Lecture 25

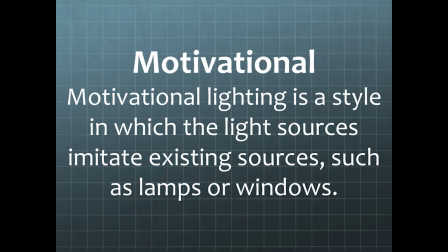(4:04)
Now, when you are supplementing a practical or an implied practical in a scene,
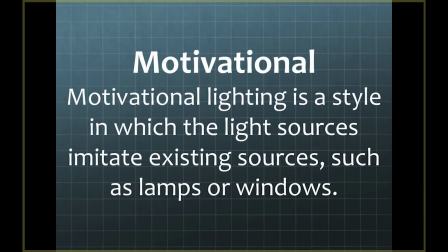(4:10)
that is when you have motivational lighting. Motivational lighting is a style of lighting in which the light sources imitate existing sources, such as lamps or windows.
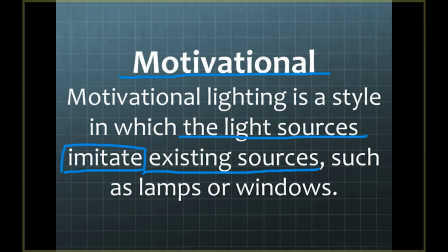(4:27)
So with motivational light, what you're trying to do is lights that are not on the scene, that are just outside that frame that our audience cannot see, are actually lighting our source, or our subject rather. But they're made to look like they are actually the practicals in the scene,
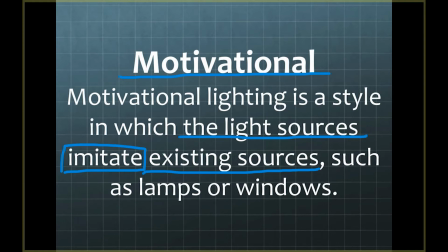(4:46)
or motivated by possible practical in the scene, like maybe an open window has light coming through it, or a street light coming through the window.
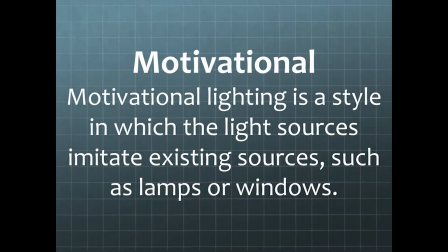(4:53)
You don't see the street light, but it's implied that there is a street light out there, and you're lighting it, though not with a street light, you're lighting it with your own professional lighting equipment.
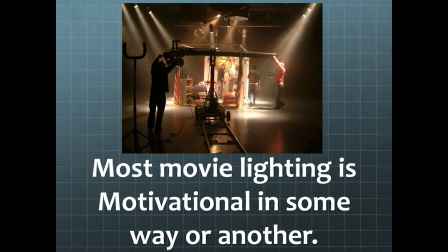(5:03)
This image here sort of shows a really good example. Most movie lighting is motivational in one way or another.
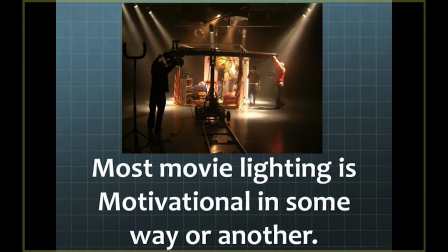(5:10)
If you look at this image here, the scene here, the you have, it's a fake set. You got the walls, the fake walls over here, and you have bright lights up here that are shining through a fake window to be able to make it look like our subjects are being lit.
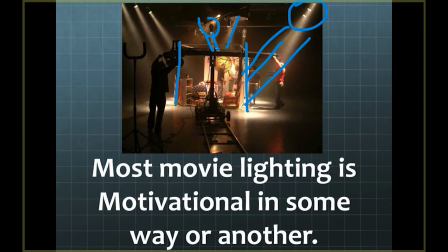(5:30)
You also have other lights coming down from above that are giving basically a 3-point setup for our subjects, and they're implying that our idea that they are being lit is by a lamp that's just above their heads in the frame is motivated by the direction the light's coming from.
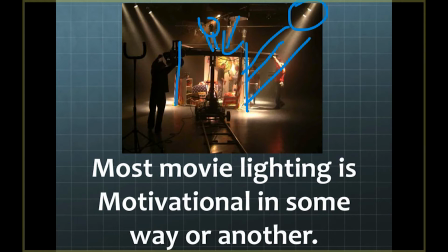(5:49)
That's where motivation comes from. A lot of people get confused with motivational light, thinking that you're trying to create a mood with the lighting. Motivational light is not mood lighting. Motivational light means that the source of light in a shot is motivated.
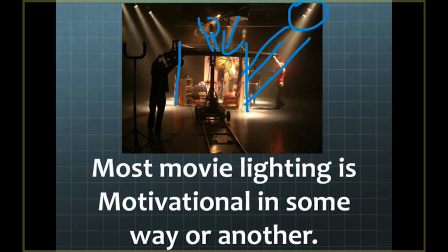(6:07)
Our logic of where that light is coming from is motivated by a practical or an implied other light source, such as an open window, or you may not see a lamp over somebody's head, but you suspect that it's there because of the way the light hits them.
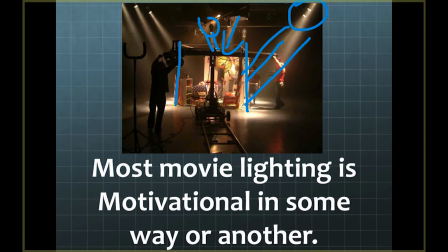(6:24)
Our logic is motivated in those scenes, those situations. That's what motivational light is about.
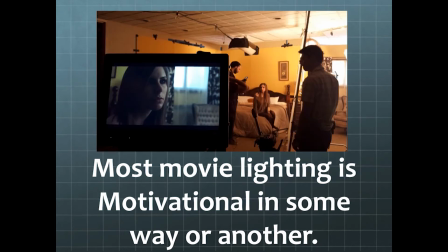(6:30)
As I said, most movie lighting is motivational. Again, in the scene, you see in the subject here, this is what our frame sees right here.
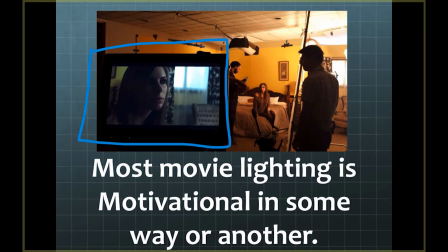(6:43)
And we have, it's hard to see behind the person here on the right, but there is a light with a very soft light coming through, shining on our subject, generating that light on her face. Now we are motivated into thinking that that light is coming from this window.
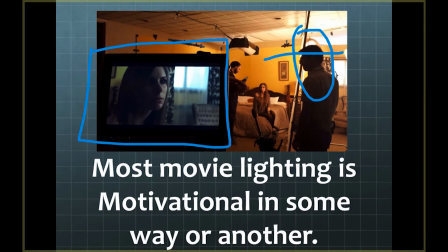(7:03)
But in all reality, the light source is actually coming from a soft light off to the side, lighting her face.
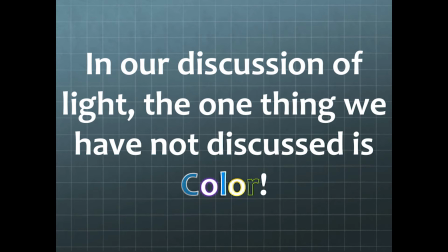(7:14)
All right, now, with that in mind, we have not talked about color. And color, when you're talking about light, is incredibly important.
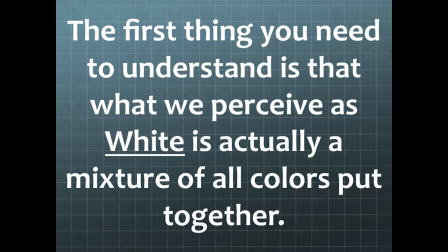(7:29)
The first thing you need to understand about light is that what we perceive as white light is actually a mixture of all colors put together. If you've ever taken a physics class in high school, if it talked about, if you used a prism, you see a rainbow.
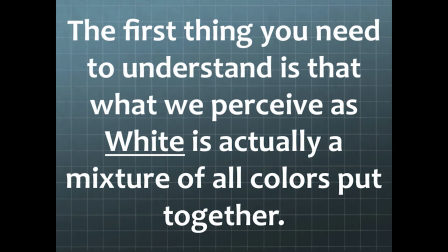(7:45)
White light, what we perceive as white, is actually all colors put together. The whole Roy G. Biv color spectrum put together is white light.
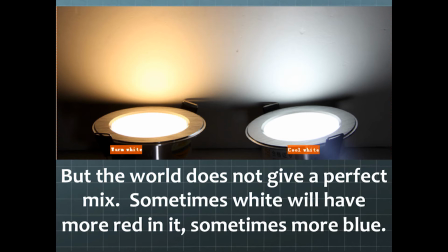(7:57)
However, the world does not give us a perfect mix of white light, no matter where you go. And when you are filming, you'll be chasing sort of two ends of the spectrum.